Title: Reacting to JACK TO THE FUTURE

That was a real breakthrough. They were like, what? Phones have two cameras on the back now? That's crazy. And of course, now it's just like, yeah, get in line. You know, actually, three's the new minimum, huh? But, you know, it was a different time. It was 2017. It was a different time. The iPhone, I think, just had two cameras, like just came out with two cameras. It was crazy. So this bad boy had at least one in the back, probably two. Look at this big fat one there. Just a big old fat camera. This is a fingerprint reader. I never use this. I never learned my fingerprint. I don't trust the government. They'll never have my fingers. But this is a fingerprint reader there. And if I think you can get a better glimpse at the bezels, right? You can see like where the screen ends there. Just a lot of bezel there and bezel up there. And bezels were more acceptable in 2017. Nowadays, if a phone has bezel, like, oh, that's a bad phone. You don't want a phone with bezels now. Like, and by comparison, here we are today, right? Here we are today. No bezel. Look at that. Just all screen. Edit. Thanks for beautiful the follow, screen. Kind stranger. And that's like, thank you very much, intern nut baby. Anyways, I digress.
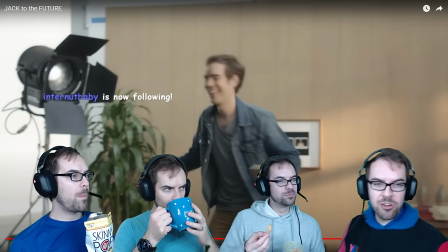I could talk all day. I could talk your ears off about telephones. But let's continue.
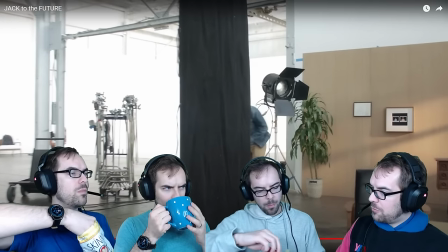A very fake trip. A very, very fake trip. That is the fakest of trips.
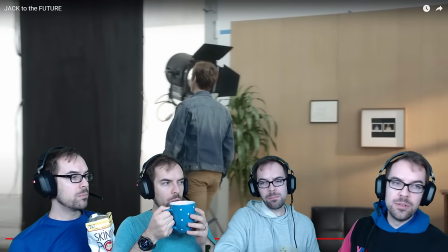And I had to like, they had me trip, you know, for comedic effect, right?
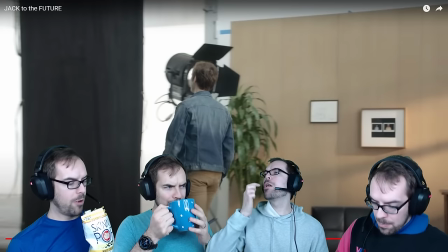It was just one of those, like, I'm okay. Like, you know, that's just that dumb joke. But this was, I can't even mime a good trip.
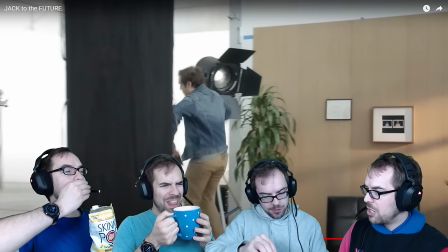And I apologize, like, I feel bad for the editors, because they were like, they probably have 20 takes of me faking that trip.
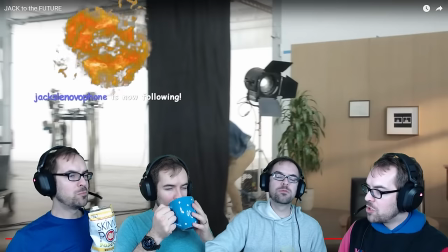And they all look like shit, all my takes. So they're like, screw it. Let's just use one of them.
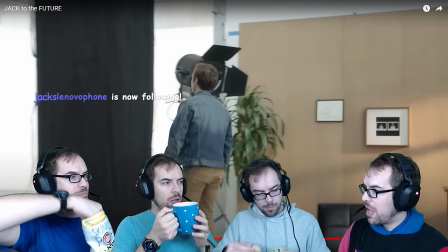But this guy can't act, and he can't even pantomime. They probably edit, you know what?
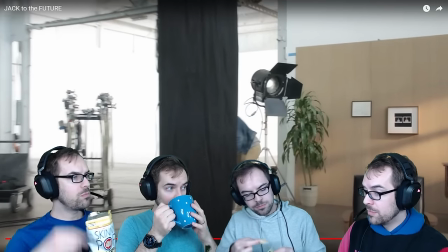They probably added that sound in post, right? And I'm glad they did, because it sells the effect better.
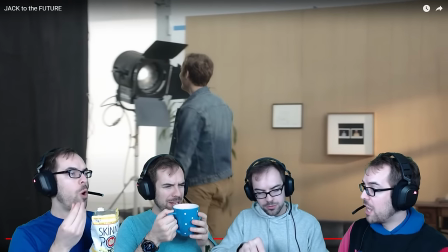But like, I don't blame them for adding that in post. They needed that. Oh, maybe not.
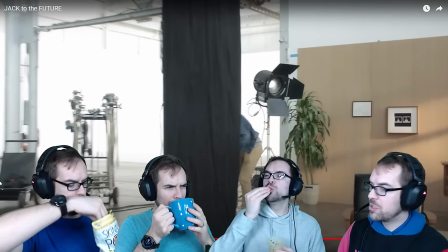I do actually. Okay, never mind. That was all me. That was a Jack Film original. I guess I do really step on that thing.
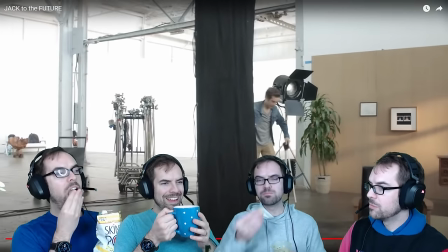You can see it.
Not paying for that. Not paying for that.
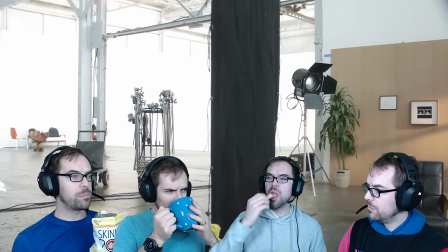Not my problem.
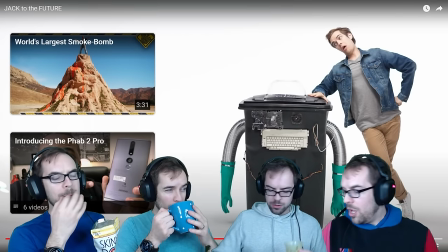All in all, it's a perfect video. I digress. It's not a perfect video. I don't have any regrets though. I'm glad I did it, right?
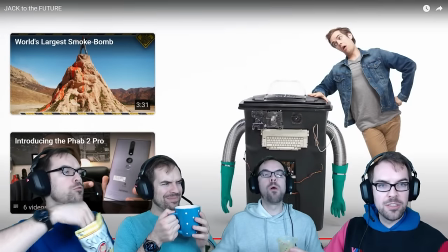It's there. Oh, there's that lovely thumb. Look at that pose. Look at that. Look at this crazy guy. I will say I'm glad I did it. I love these shoes too.
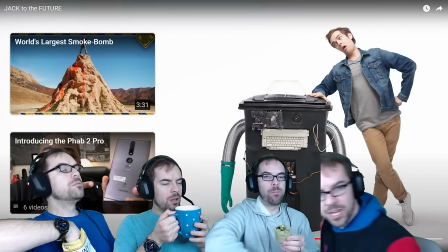I'm just a big you can't really see the shoes because my dang body's in the way. But those are nice kicks. But anywho, that's the story of the Jack to the Future with the Lenovo Fab 2 Pro, the world's first phone with Tango. I just had a brain fart.
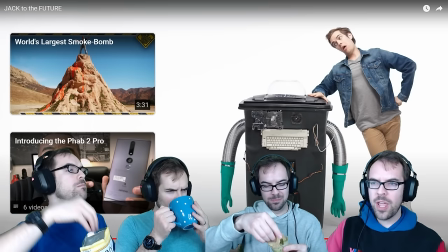I couldn't remember if it was like first phone or only phone. I think it was first, right? Yeah. Anyways, so that's it.
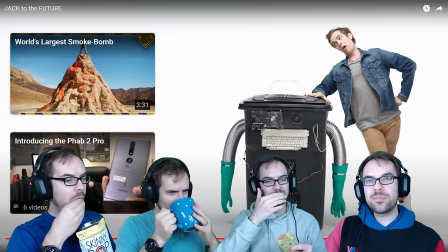That's Jack to the Future. And let me know what I should react to next.
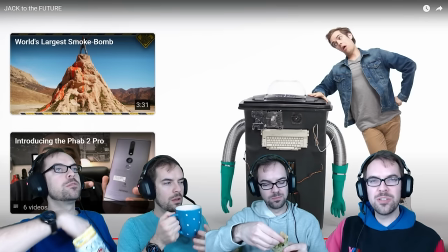Just hit me up in the comments. Let me know what I should react to next. And thanks for watching, gamers.
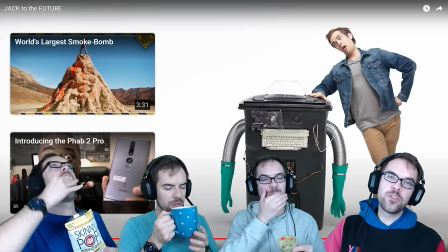You're epic.